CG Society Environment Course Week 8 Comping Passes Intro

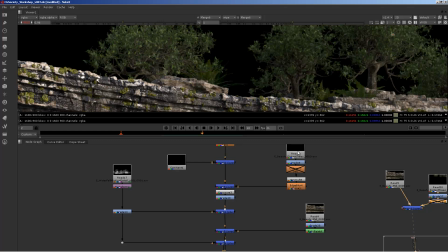(8:06)
But so at any rate, we've got these guys
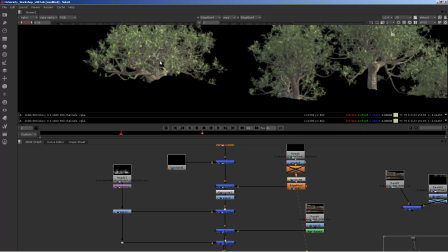(8:17)
after grading them, a pre-mult, and just a little bit of edge blur to
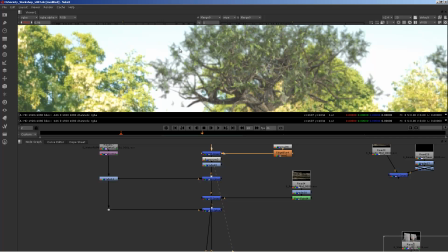(8:25)
lie in with some of these colors and stuff, really just kind of getting rid of some detail along the alpha,
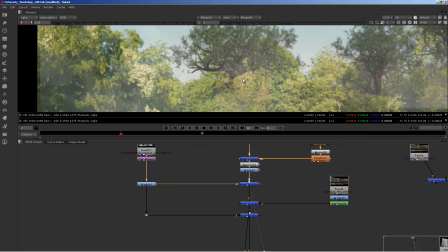(8:34)
so it's not so crisp. And then I laid some smoke over.
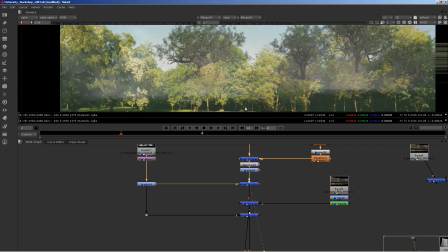(8:39)
The smoke was not rendered to be there, but I just wanted some texture.
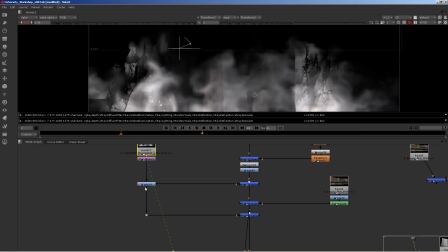(8:46)
And as we've talked about, like, smoke, we use smoke in various ways at Blur,
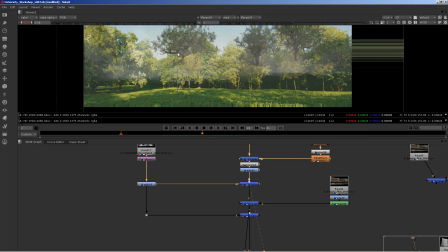(8:53)
and frequently just putting a still fume grid in an area and just to give it
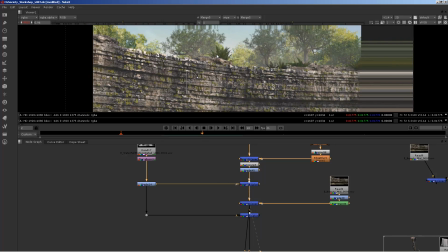(8:59)
some body and depth to it will really help. Okay, so I graded this guy just to like
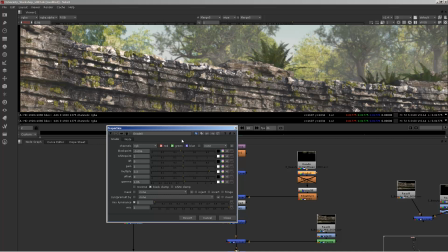(9:08)
brought up his multiplier, brought down the blacks, and was just trying to like push that shit back, basically. Give it some atmospheric perspective, throw some smoke on it.
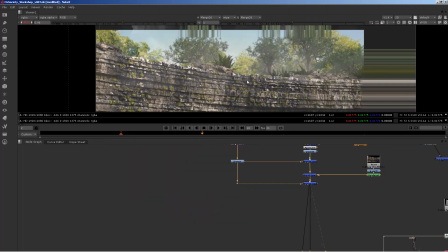(9:23)
When all else fails, throw some smoke on it.
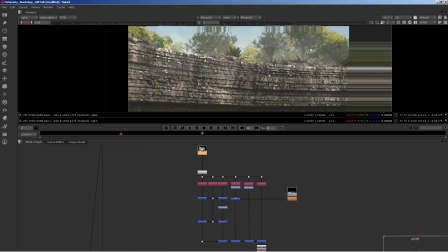(9:29)
Okay, and then I've got the waterfall over here, and I kind of showed you guys what I did with this.
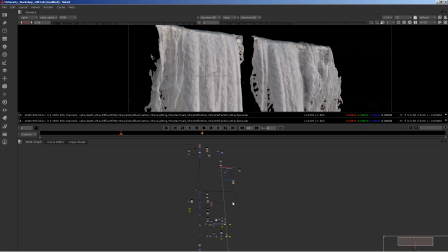(9:36)
So we go into an RGB rebuild. I'm tweaking. Whoa, sorry about that. My refraction, my reflection. So tweaking the whites and the blacks,
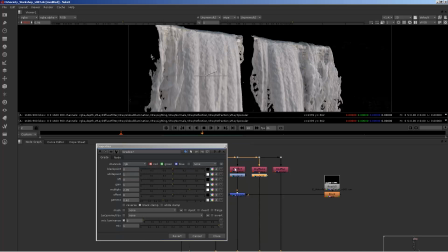(9:50)
and just adding contrast to both of those channels to kind of make it pop a little bit more. So in this case, like, I wanted this to
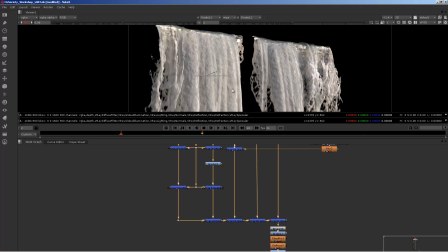(10:02)
go a little bit more yellow. It was a touch kind of soft and blue before, so I really wanted to push those yellows in. So that's this grade here. Again, you'll see I'm like constantly grading black points and white points.
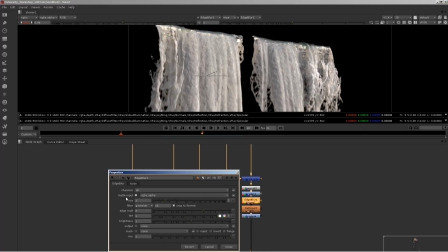(10:22)
Little bit, just a ever so slight, well, it's not so fucking slight actually, size 3, that's a pretty decent edge blur. Probably, yeah, 0.2 defocus, just to soften it again.
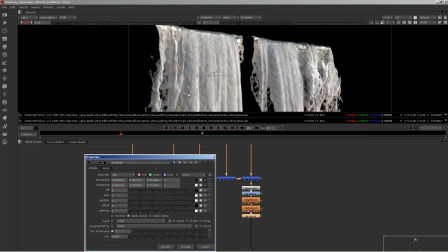(10:40)
And took it a little back blue.
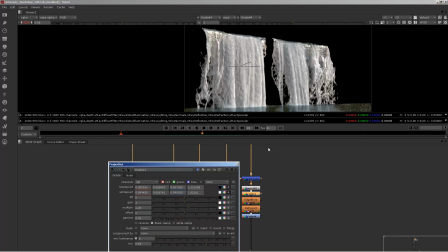(10:44)
So I might have at some point been going back and forth between like where and how much yellow I wanted.
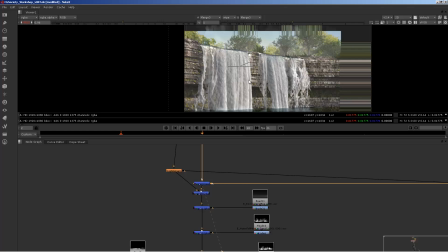(10:52)
So then laying that back over,
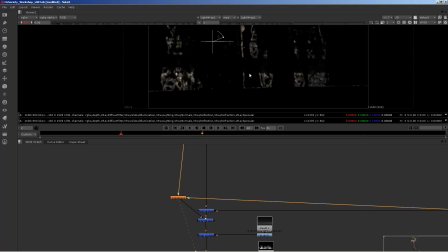(10:59)
and this was just a light wrap to kind of accentuate some of the more like turbid areas or kind of disrupted areas, and just plussing that over very,
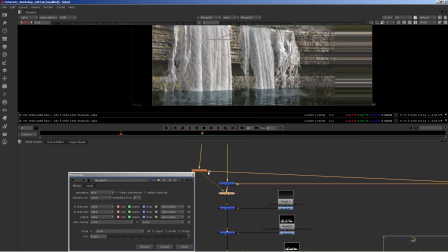(11:14)
very lightly.
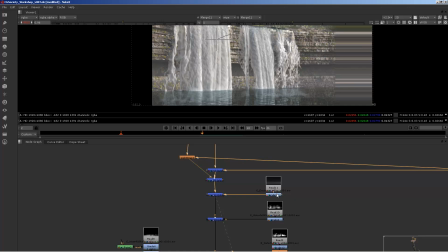(11:18)
Then some fog. In this case, plussed over. I have a full mix here, but I've graded beforehand. So in this case, I actually wanted more presence of the fog.
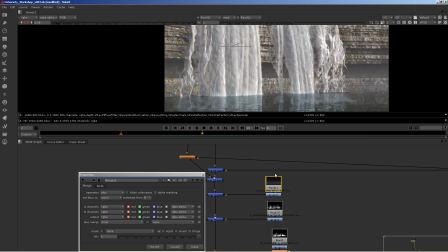(11:30)
This fog is kind of
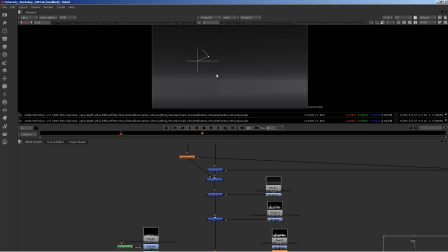(11:33)
lackluster, to say the least, so I kind of cranked it up and laid it back over.
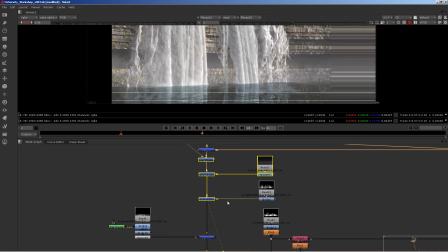(11:41)
Then some smoke at the base of the waterfall.
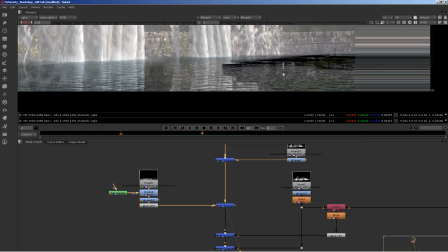(11:46)
And then this was one of the hacks that I had to make because of the way I was kind of forced to render this because of my memory footprint.
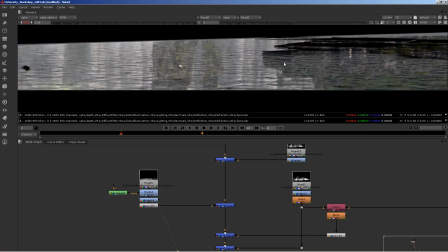(11:55)
This is just the waterfall.
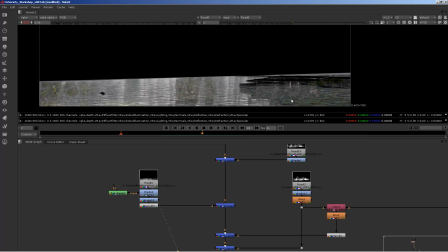(11:57)
It was actually the tree on a card, then reprojected down into just a ground plane so I could render it really fast.
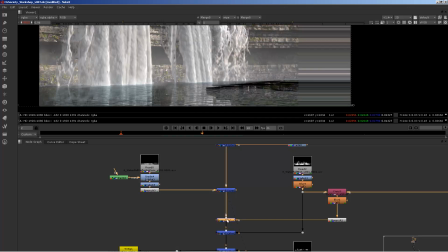(12:08)
And just isolating that one area. Like some more smoke.